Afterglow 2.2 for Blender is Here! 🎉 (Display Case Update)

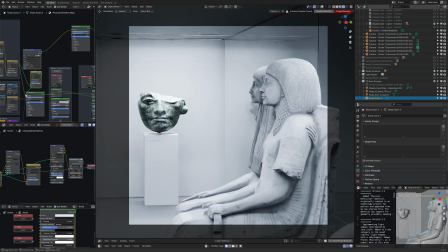8:17 So there are two ways to do it. One is by straight up mixing them, but what I've done here is I just darkened it.
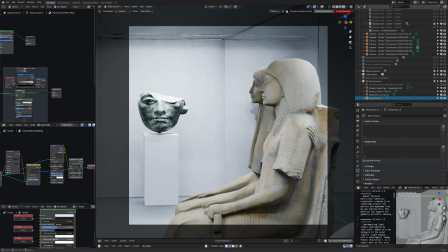8:23 So darkened it, but passing the procedural one as an input, and you'll see what it does. It kind of adds like a dirt layer, but at the same time, it muffles the original texture. And in some way, I think that brings the original texture into something that's more compatible with the environment space.
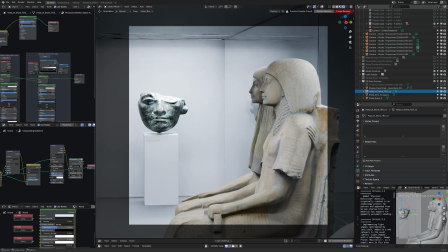8:37 And we can do the same thing with the face over here. So we've got the original texture and then blended with the procedural, and it mellows it out. And I think they're now more suitable for the environment. Now these are using different techniques. So while this is a basic mix, this is a darken, but I can show you what this looks like if mixed.
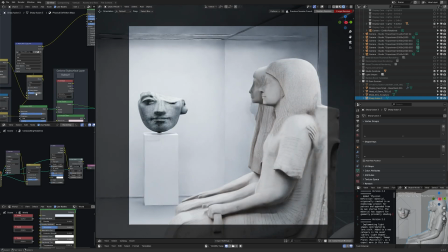8:54 Then if we bring it back to like 0.5, you'll see it loses color. But again, it's just like a basic gradient between the two things. And if you look at it with a fresh set of eyes, it is more suitable for the environment. So I think there is something in there,
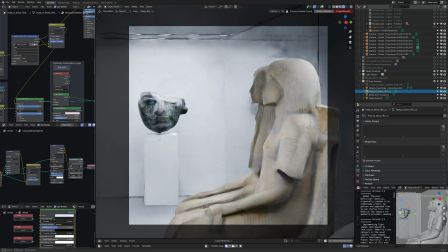9:07 something useful as a technique where we can combine the original sources with procedural techniques to try and make things more suitable for renders. Or I don't necessarily want to say more realistic, because it's not actually realistic, but it would be perceived as more realistic for the space.
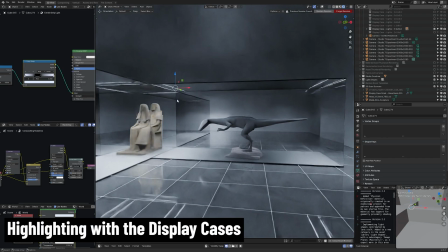9:22 All right, for all the lighting nerds out there, I think you might enjoy this.
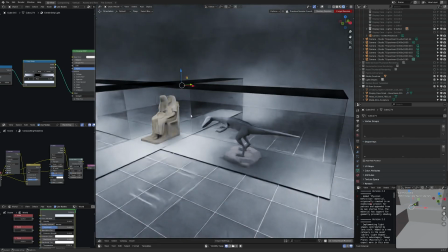9:25 So I've got an X shape, very, very large display case situation going on here, like a museum thing.
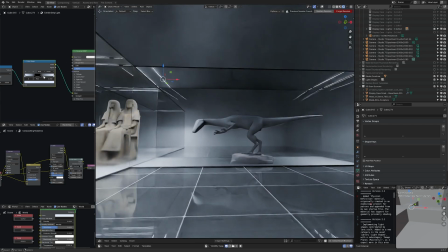9:31 And along the top, I have strip lights. And these are effectively just like templates. I'm experimenting with doing different kinds of mapping for the lighting. There's a lot of work to do there, but you know, you could substitute this for any kind of pattern of light that you wanted.
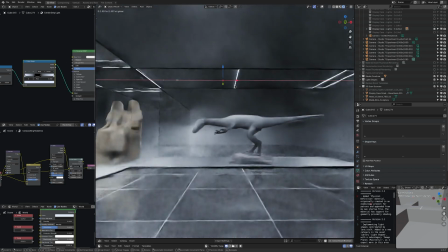9:43 But one of the reasons why I love physical simulations of light like this, like in cycles, is just because of the creative variety.
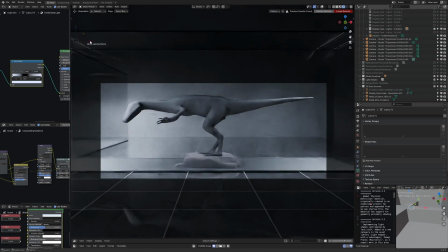9:51 And I think that this dinosaur creature here from Sketchfab is a good example of seeing that variety. Because we can get different moods very quickly and highlight different areas. So the eye is drawn to wherever the light is the strongest. If you want to kind of like highlight the hip bone, we could do that. If you want to highlight the tail, easy. And it's just like a shortcut for drawing the eye to a new space.
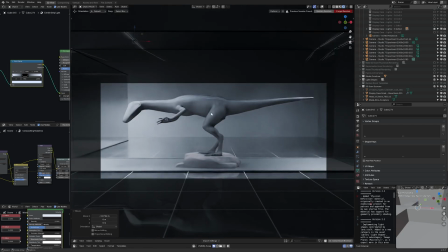10:10 You could do some like differential color across the different lights and, you know, focusing on different parts of the body, but I think that's fine.
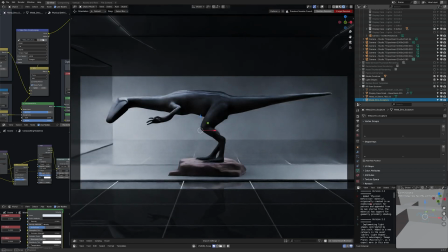10:16 And also here I'm employing the technique of taking the original texture source from the 3D scan and then mixing it with my procedural shader,
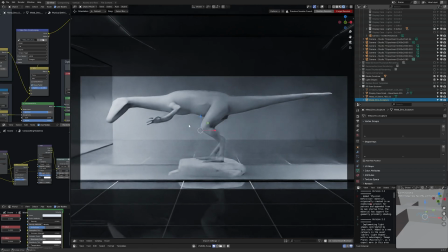10:25 which I used to highlight curvature details. So what it does is it mellows out the original texture, and then we get something that's like suitable for the pseudo-liminal space of the museum environment.
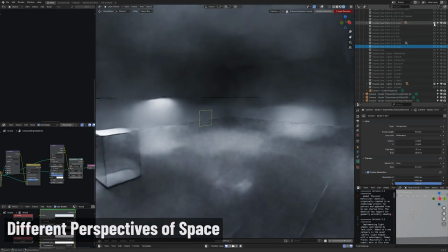10:34 While working on the display case update for Afterglow, which includes creating a whole variety of different dimensions of display cases,
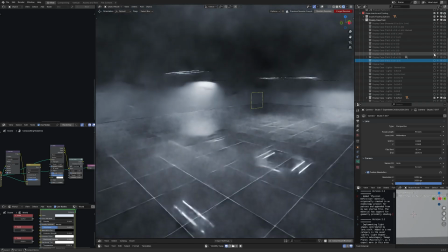10:42 you might think of them as like aspect ratios for physical spaces. I found it interesting how having like the physical context of an inner space,
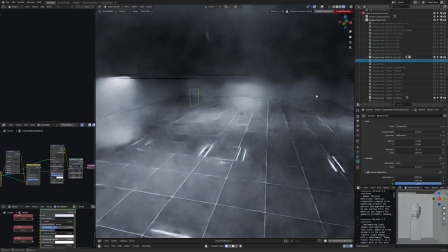10:50 even within a larger environment, gives you a different perspective for like composition and angles.
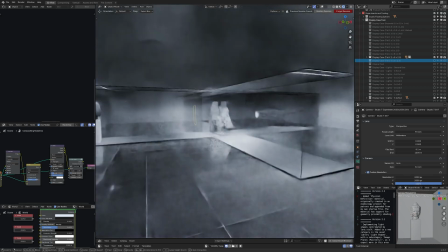10:55 Because I find that even though these display cases are things that you would expect to look inside of to get interesting renders,
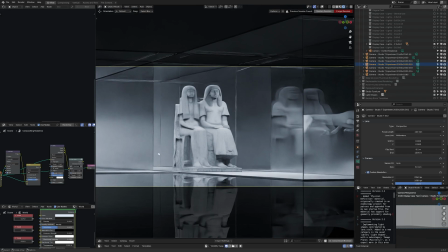11:01 if you think of the cases themselves as like corridors, internal environments,
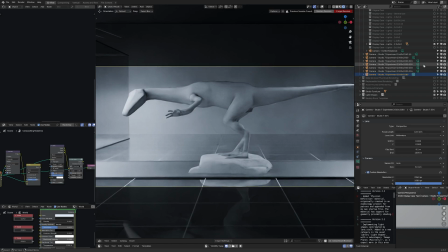11:06 then not only can you get interesting render shots looking from the outside in, but you can also get interesting ones from the inside out, if that makes sense.
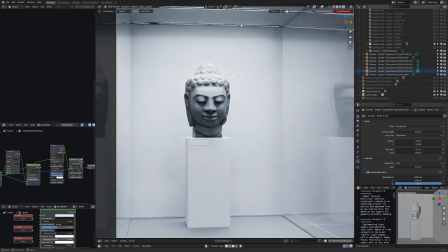11:13 So you could have things looking in through the glass, or in this case, we can treat it as a lighting domain from which to get really carefully constructed lighting on an object.
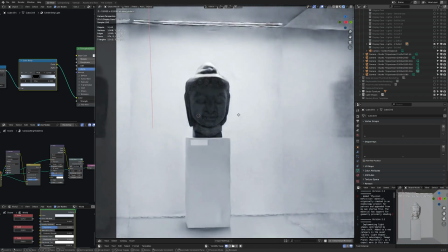11:22 Then we can do things, for example, if I scrub the lights at the top of the display case back and forth, then we'll get some really fine control over that.
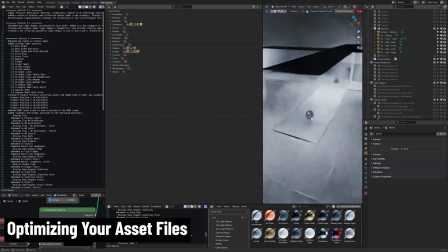11:28 I just have a quick tip for anyone working with assets in Blender or producing any kind
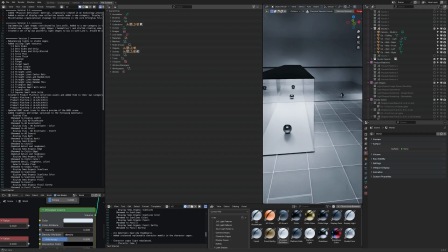11:33 of content pack in a Blend file that they might provide to friends or a studio or even sell online, like I'm doing for Afterglow.
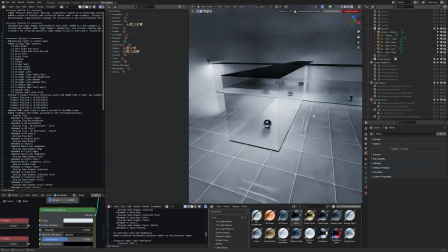11:40 Oftentimes when producing stuff in a Blend file, I'm experimenting, I'm bringing in mesh assets from different files like photo scans to see how they work.
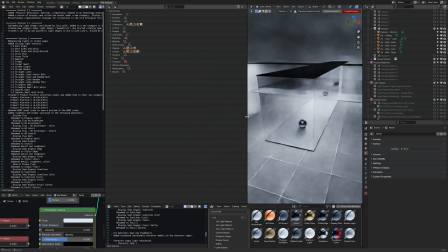11:48 But before distributing this file to other people, I need to make sure that that data is gone, right? So it's not unnecessary bloat, or we don't have any like license conflicts where, say, like a 3D scan object that shouldn't be shared because the license doesn't support it is accidentally included in the file.
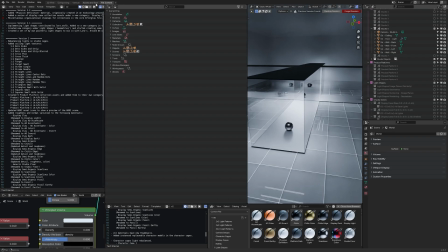12:03 So what I do is I have a separate tab in the Blend file that I call file content. And from here, I can analyze all the content within the file. So we've got materials, images, meshes, etc. So the way you get to a view like this is by opening an outliner editor. So it's just your regular outliner, which you're used to seeing on the right side in Blender.